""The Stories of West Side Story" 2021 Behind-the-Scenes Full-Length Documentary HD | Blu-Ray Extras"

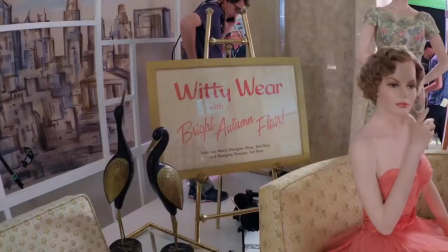So I thought, what if she's in Gimbel's in a big department store and she's surrounded by banners
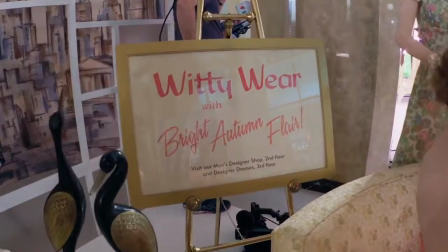that say things like witty flair on autumn wear and pretty and witty and bright, you know,
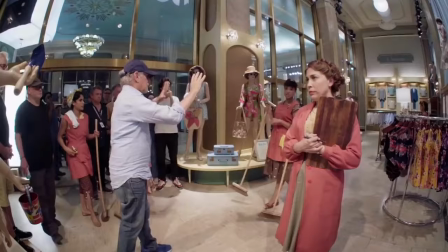that's where she's getting those words. And she's also parodying it because she has to clean up after all of those sophisticated, witty people.
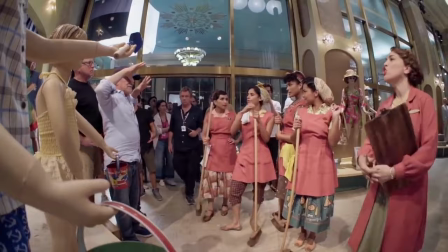So she's making fun of it.
She thinks she's in love. She thinks she's insane. Hi, she isn't in love. She's merely insane.
Walking into Gimbel's for our first rehearsal was one of the most fun days I think we've ever had,
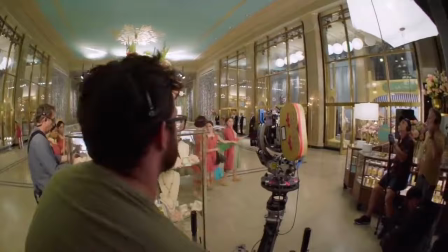because she's just teasing her friends, being like, I'm happy and you guys are working and I am in love.
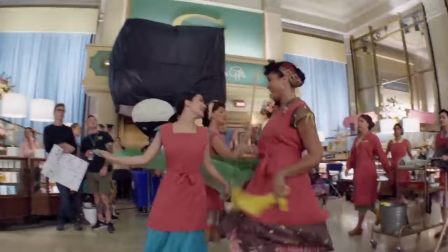I love the way we start I Feel Pretty, because it's a self-realization that she feels beautiful,
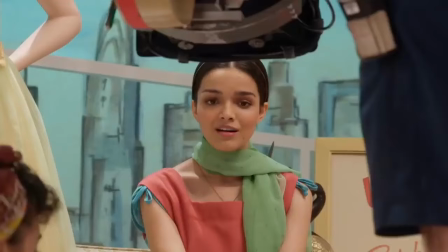and she's just kind of looking down and just, I feel pretty, oh so pretty.
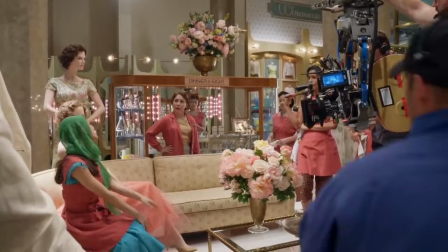I feel pretty and witty and bright, and I pity any girl who isn't me tonight.
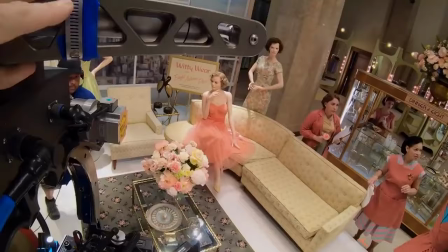And it's just fun. Ah, oh, it's beautiful.
I feel charming, oh so charming. It's alarming how charming I feel.
But Adam Stockhausen seriously topped himself.
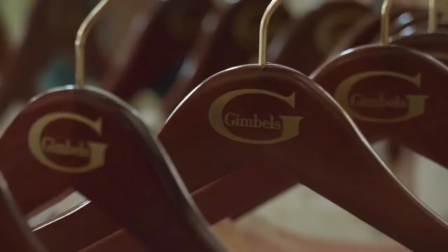Adam's set is the star of that song. There's no detail missing.
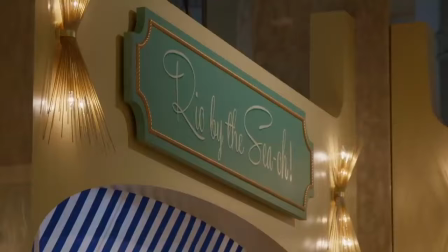There are perfumes, little lipsticks, and all of these incredible signs.
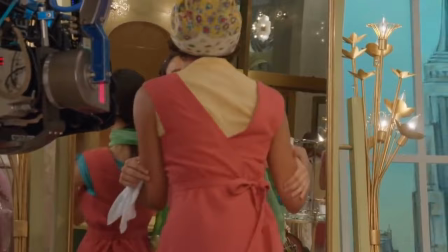It's just beautiful.
Such a pretty face, such a pretty dress, such a pretty smile, such a pretty me.
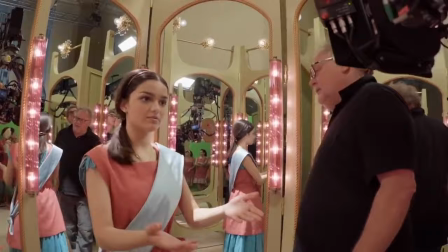It was all about reflection. I mean, the song is I Feel Pretty, and Maria is seeing herself in mirrors through the course of the song. It's really exciting to have Maria working at the department store. My mother actually worked at Gimbel's.
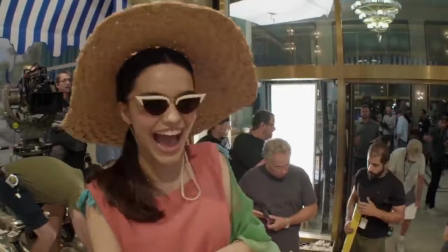So to dive in on this one and to recreate Gimbel's was very exciting. That's really good. I love it. I love it.
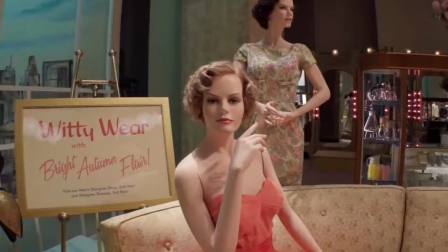I first started by finding store fixtures that would have been appropriate for the period, and then I had mannequins designed, because there was no 50s mannequins available, and I needed so many of them,
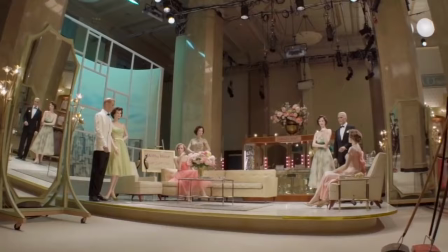so I had them designed and built and sent here.
She has pretty eyes.
Then the art department built a lot of the scenery that we put them on, and it was quite an undertaking, but I think it looked great.
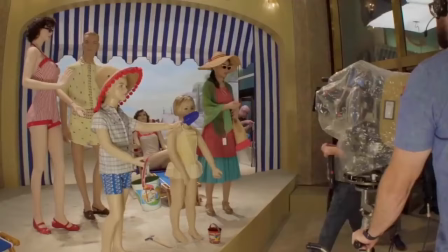Everybody walk this way, one step, right there. Steven always has a vision, but it was really awesome to see the vision change.
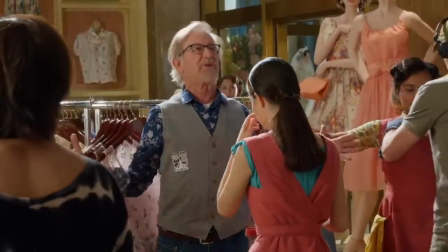He's someone who's very open. He likes to collaborate. He likes to hear your ideas.
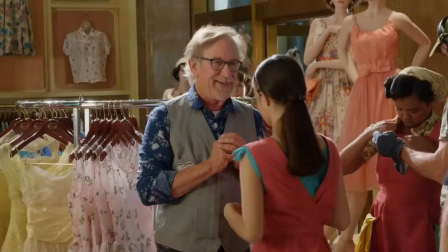And what do you think Maria does in this scene? What do you think her reaction is? And we have a conversation about it.
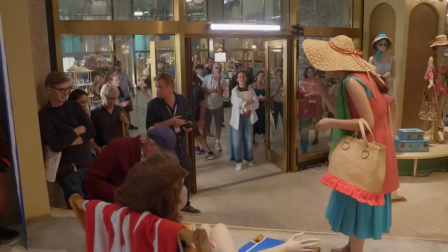There are days where we just try a bunch of different versions and he gets to pick in the editing room which one he likes.
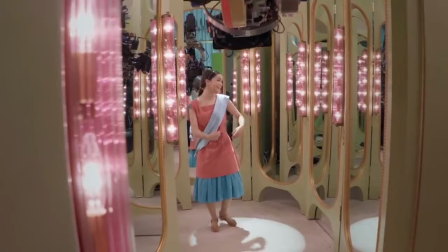I'm so thankful to work with him on this, my first movie.
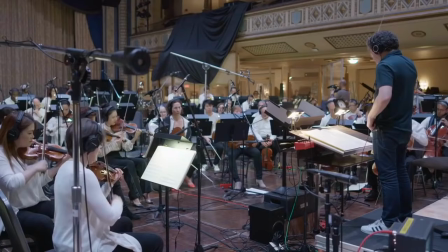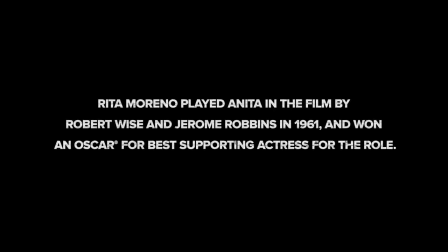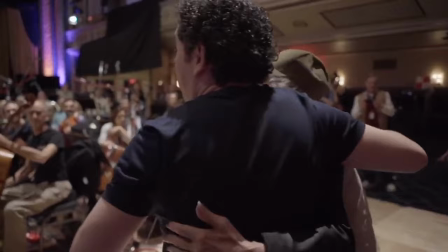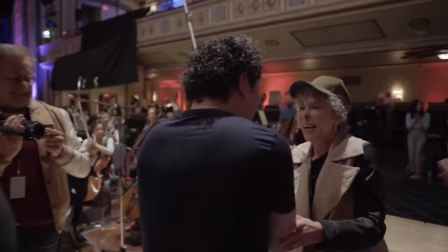Rita Moreno was Anita in the original film, and when Steven told me Rita was involved,
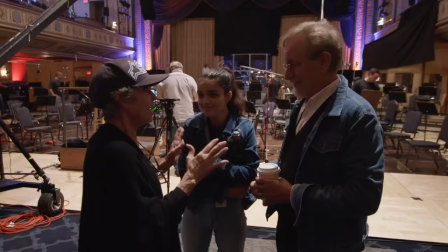I was thrilled, because someone who comes from theater, it's all about legacy and honoring the shoulders in which you stand on.
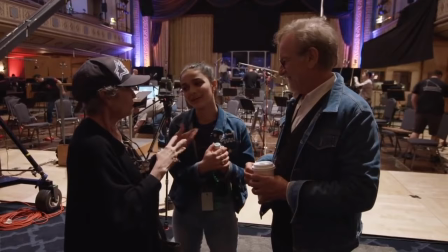I'm just thrilled to pieces. Wow. Thank you. You knock me out, baby girl. You do. When I first heard about this film, I was really, really nervous. And then my agent said, Steven Spielberg wants to talk to you. And I said, he does? Well, I'm too old for Anita, that's for sure. And he told me he would love to have me in the movie.
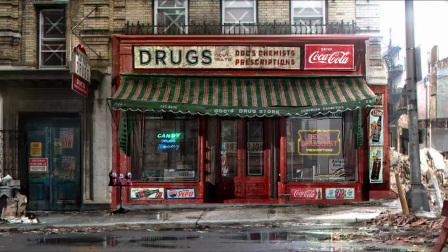It was Tony's husband, Mark Harris's idea to change the character of Doc and have his widow be Puerto Rican and have her be Rita Moreno.
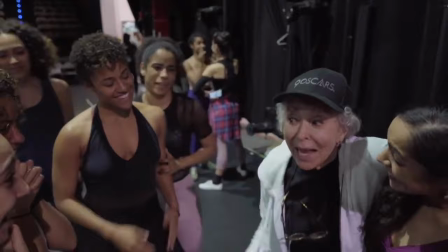And it's not a cameo. It's a real, honest-to-God part. This is so extraordinary.